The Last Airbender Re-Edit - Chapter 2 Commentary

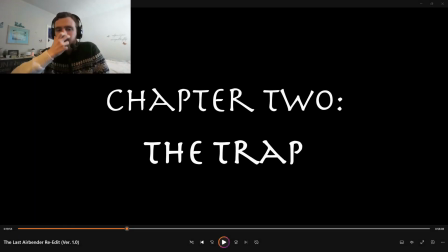0:01 Woo-hoo-hoo! Unicross back again with a part 2 of my commentary series. This time we will be tackling through Chapter 2, The Trap. I will be explaining my thought process of how I fixed this Last Airbender movie in just version 1 because that's the only one I have finished at the moment. And for those of you who are just discovering this commentary series,
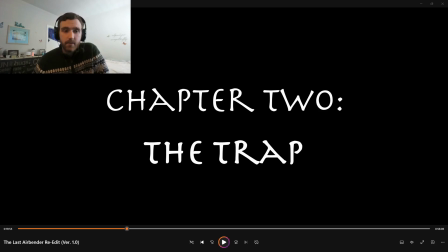0:21 I have been working on an ambitious re-edit of the Last Airbender film for a good many years, and it's very close to completion. There is a finished version online you can go to now. And Chapter 2 is the second part of 3 parts for the edit.
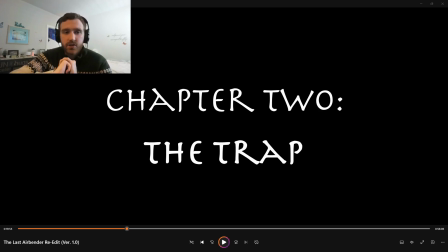0:38 So we will talk about Chapter 2 in this one and get straight into 3 in the last part of this series.
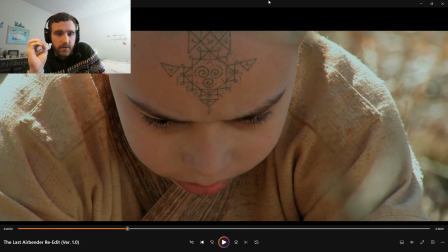0:47 So there's a lot that I'm about to talk here right away at the opening of Chapter 2. This is where the majority of the changes happen. So for those of you who don't remember, in the original film, or who try to forget, in the original film,
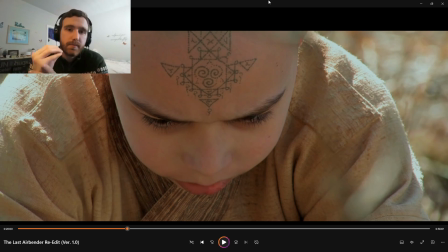1:03 Team Avatar goes to an Earthbender prison, and they free the prisoners there, and then they go on to free Earthbender villages from Fire Nation tyranny, which is nice, but there was a problem with that segment of the original movie, and that is that,
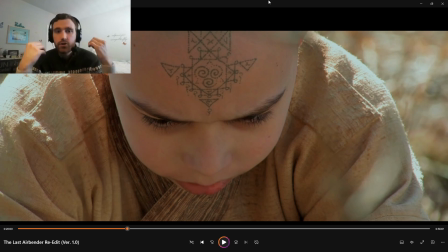1:20 one, the acting is freaking terrible, and two, there's a lot of plot holes in that, particularly why do we have Earthbenders imprisoned at a Earth camp instead of a metal camp like we had in the cartoon? It never made sense.
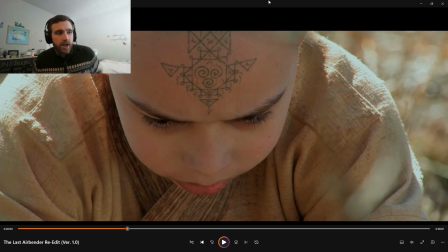1:34 It still doesn't make sense. And I could not fix that scene. I couldn't fix the acting either. I couldn't fix the atrocious earthbending. I was able to cut out the scene where the 6-7 Earthbenders are lifting a rock, which was nice,
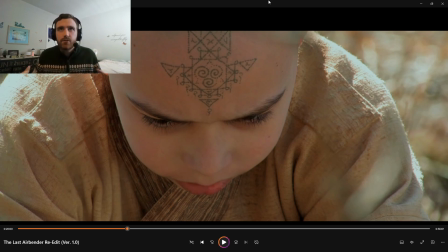1:50 but no matter how many changes I did to the Earthbender segment of the film, I just could not fix it. And I managed to trim it down, but then it was just going quicker. The pacing was off. The acting was still bad. The plot holes were still there, at least the ones I couldn't fix.
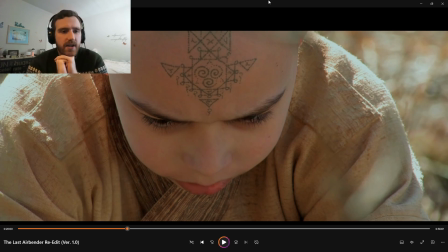2:07 So I ran into a conundrum, and I had to ask myself, do I decide to just do the best I can with the Earthbender segment and then move on to the Blue Spirit stuff that the film does,
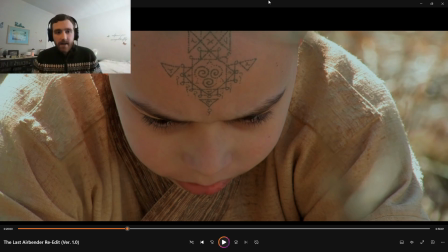2:19 or do I try to write over it? And I eventually chose to do what you see here, the Chapter 2 montage. And a huge reason I did this is because I was having to make up for the exposition that was done in the Earthbender camp segment that is now no longer there.
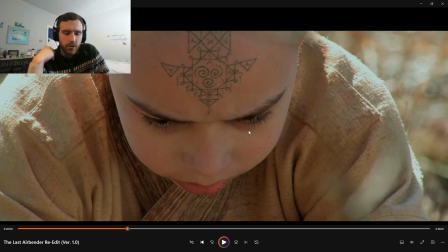2:38 And one of the key pieces of exposition that the Earthbender scene was doing is that Aang is revealing, I am the Avatar. And because that scene's no longer there, I ran into a conundrum of, okay, when will Katara and Sokka find out for sure that he's the Avatar?
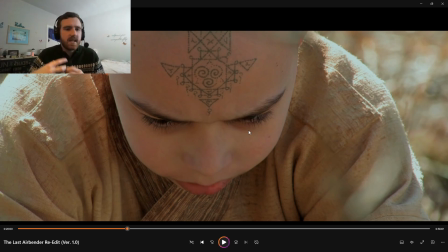2:56 Because Graham tells them that, and it's implied that they believe he's the Avatar already at this point, but I still wanted to solidify that a little bit more through the narrations that you
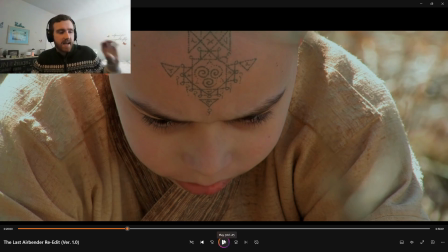3:10 hear of Katara telling us that Aang revealed that he ran away from the air nomads because he didn't want to be the Avatar. And so right away that explains two things. One, it solidifies that his reveal that I am the Avatar, sadly off screen,
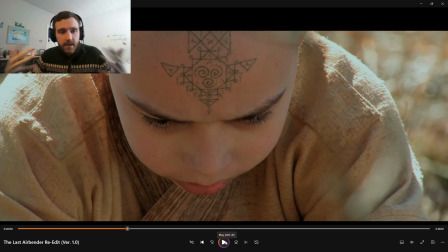3:23 but then it also solidifies that Aang has opened up to Katara now about why he ran away from the air nomads, because that's another thing that he talks about in the Earth story, but because that story is gone, you got to find a different place to put that. So that's why I have at least the first 30 seconds of this here.
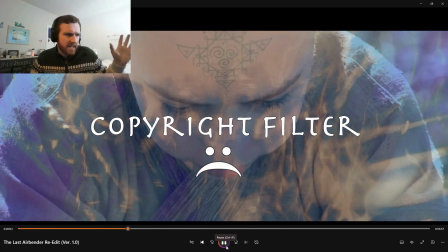3:42 So the first, or maybe first 15, 20 seconds. And by the way, all this footage that you see right here is from behind the scenes.
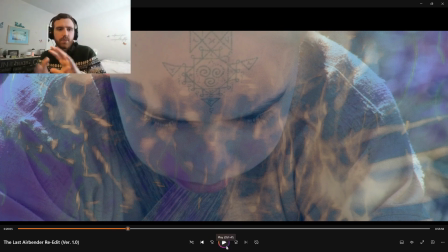3:51 Some of it's reversed, and I did this scene just so that we have a little bit more of a somber moment where Aang is mourning Monkey Otso a bit more. Instead of just moving on, let's see a bit of his emotional reaction. Let's try to connect with him just a little with the very limited stuff that we have.
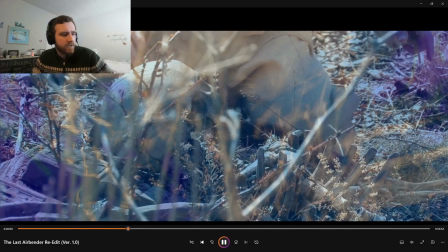4:09 So this is behind the scenes.
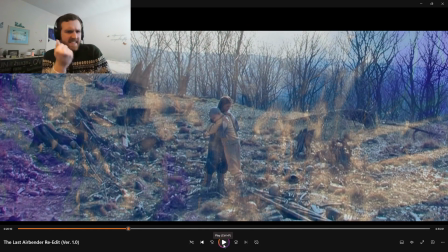4:12 And it's not a good shot. This is a very cropped in shot from behind the scenes, but what we see is nice. We see Katara and Aang bonding a bit. We see them hugging, and that alone, that's more expression than what we frankly get in the original film.
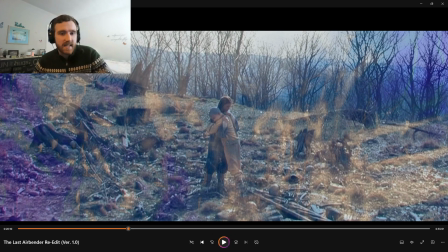4:30 And so having this nice little bit, it's really nice. It's really nice that they're growing, and we actually get to see a bit of that now, whereas this was cut all together in the original.
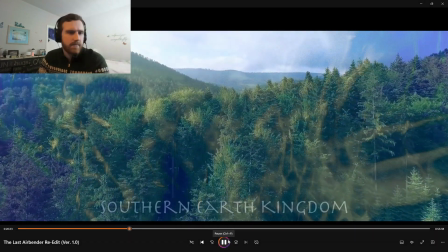4:41 And then we cut right here. This is a stock footage shot, and I put Southern Earth Kingdom. I replaced it.
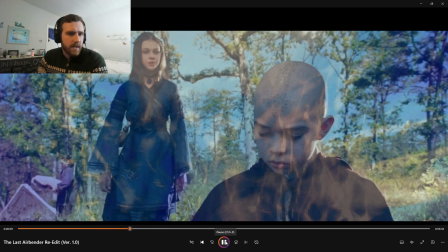4:49 And I wanted this montage to be very, very important.
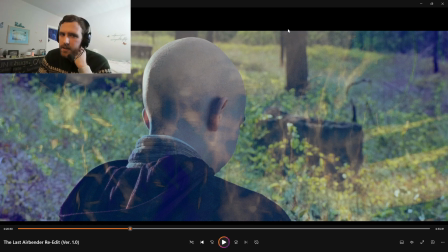4:52 There's a lot of problems that if you skip over the Earthbender camp scene into Blue Spirit, you know that there's a lot of things that still need to be addressed. And so one of the things that I know we had to make up for was the fact that Katara, that Team Avatar, they're just not bonding enough. There's not as much growth that we're seeing.
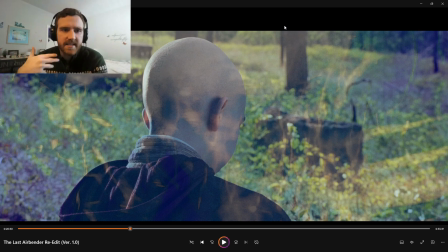5:10 When they're freeing the Earthbender villages, we're seeing a bit of bonding in the sense that they're working together to overcome the Fire Nation and to help other people. But because that is cut in this version, how do we make up for that? And I chose for this next portion, or the rest of the montage,
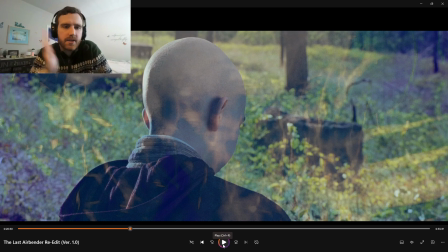5:26 I chose to establish that they're bonding by Katara training Aang through for the next however many weeks that happen.
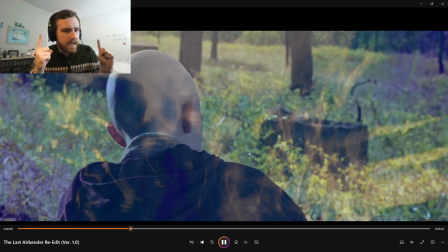5:36 So we get a bit of bonding by Katara establishing that she is now Aang's teacher.
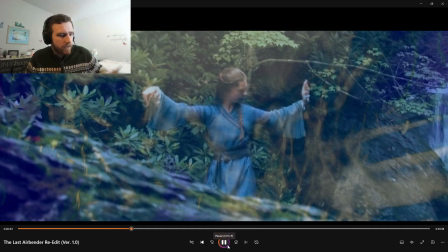5:41 As you see here, she is training him to be a waterbender. Though we don't get much bonding with the two with Sokka.
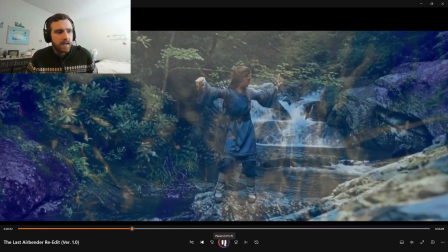5:50 That is a downside, so we don't get as much Sokka, sadly, but that's why I chose to do this kind of direction, is we're now getting training.
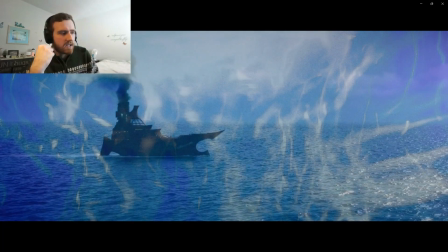5:58 Aang is slowly fulfilling his destiny. We're getting straight into it.
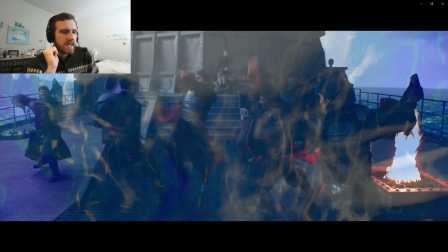6:03 And in the process, in the meantime, Zuko is also getting his training so that he can have a better chance at trying to take out Aang when they meet again in Chapter 3.
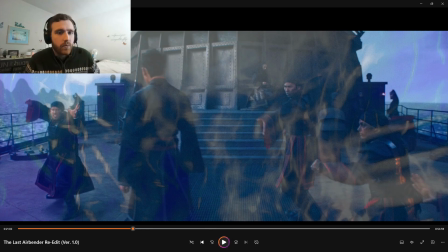6:15 And for those who followed the channel for a while, this was going to be how Chapter 1 originally ended, was Zuko just training. I chose to put it here instead because it's a nice parallel to how Aang and Zuko,
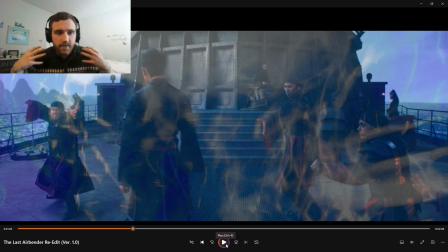6:31 they're both growing in terms of strength, and they're both becoming more formidable. So that's why I'm cutting back and forth between the two, and I'm trying to remind audiences as well that Zuko is out there. He is hunting Aang, but he also knows that he has training he needs.
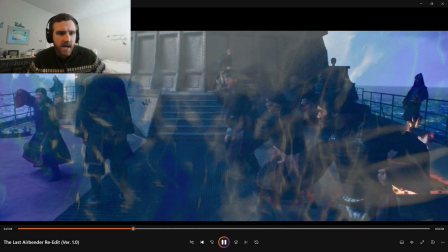6:47 So he's preparing to hunt Aang by training instead of just looking around in Earth villages.
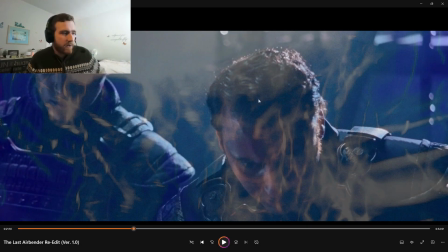6:53 And then we cut to Zhao here. Now this is a shot that is taken from another part of the movie where right here he's at the Northern Water Tribe in this shot, but I've repurposed it and I've also flipped it to make it look different.
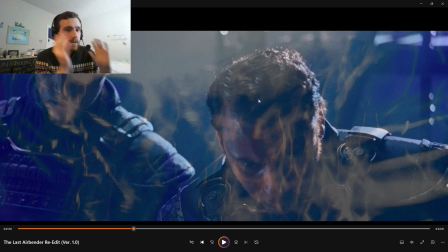7:08 I've repurposed it now so that it comes across as Zhao is hunting for Aang. So right now this is supposed to allude to Zhao is prepping. He's behind the scenes and he's getting that trap set up for us.
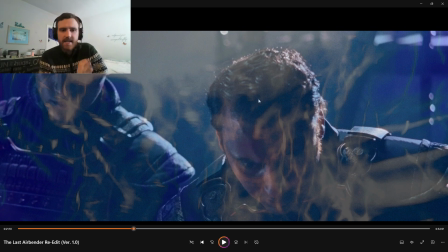7:22 We don't know what it is yet, but we're being reminded he's out there too. He's also a threat besides Zuko.
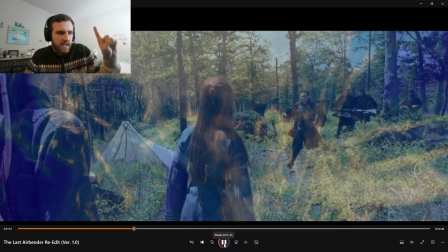7:28 And by going from here to here, it's implied that Zhao has found Avatar,
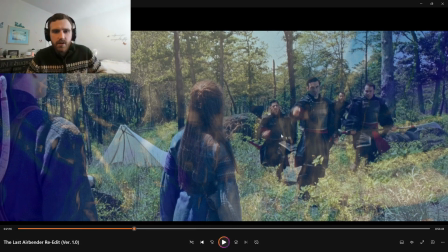7:35 and he has sent these soldiers right here to hunt them down. Another big change, where, for those who don't remember, or if, of course, choose to block it out of your memories, which is understandable. Originally, what is happening in this scene, the Fire Nation is hunting an Earthbender child.
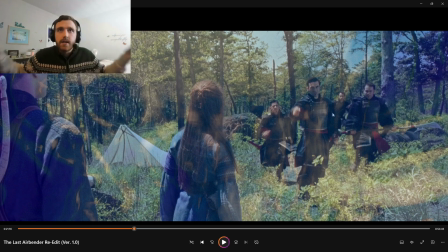7:55 But, of course, the Earth stuff is gone, so how does this get reworked? Well, in this version, the line the Fire Nation soldiers say is, "That child is being arrested."
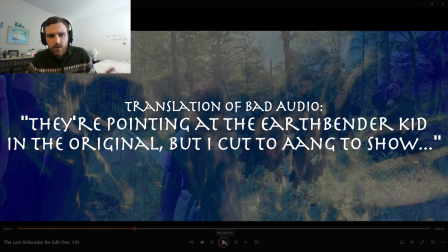8:07 And when they paint Earthbender kid in the original, but I cut to Aang, show, okay, they're pointing at Aang now.
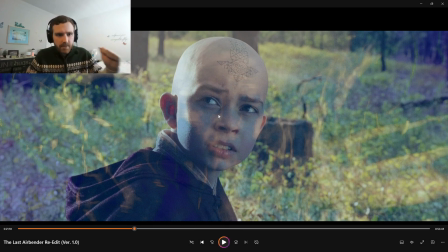8:16 And so once again, the film is bringing more attention to Aang's value.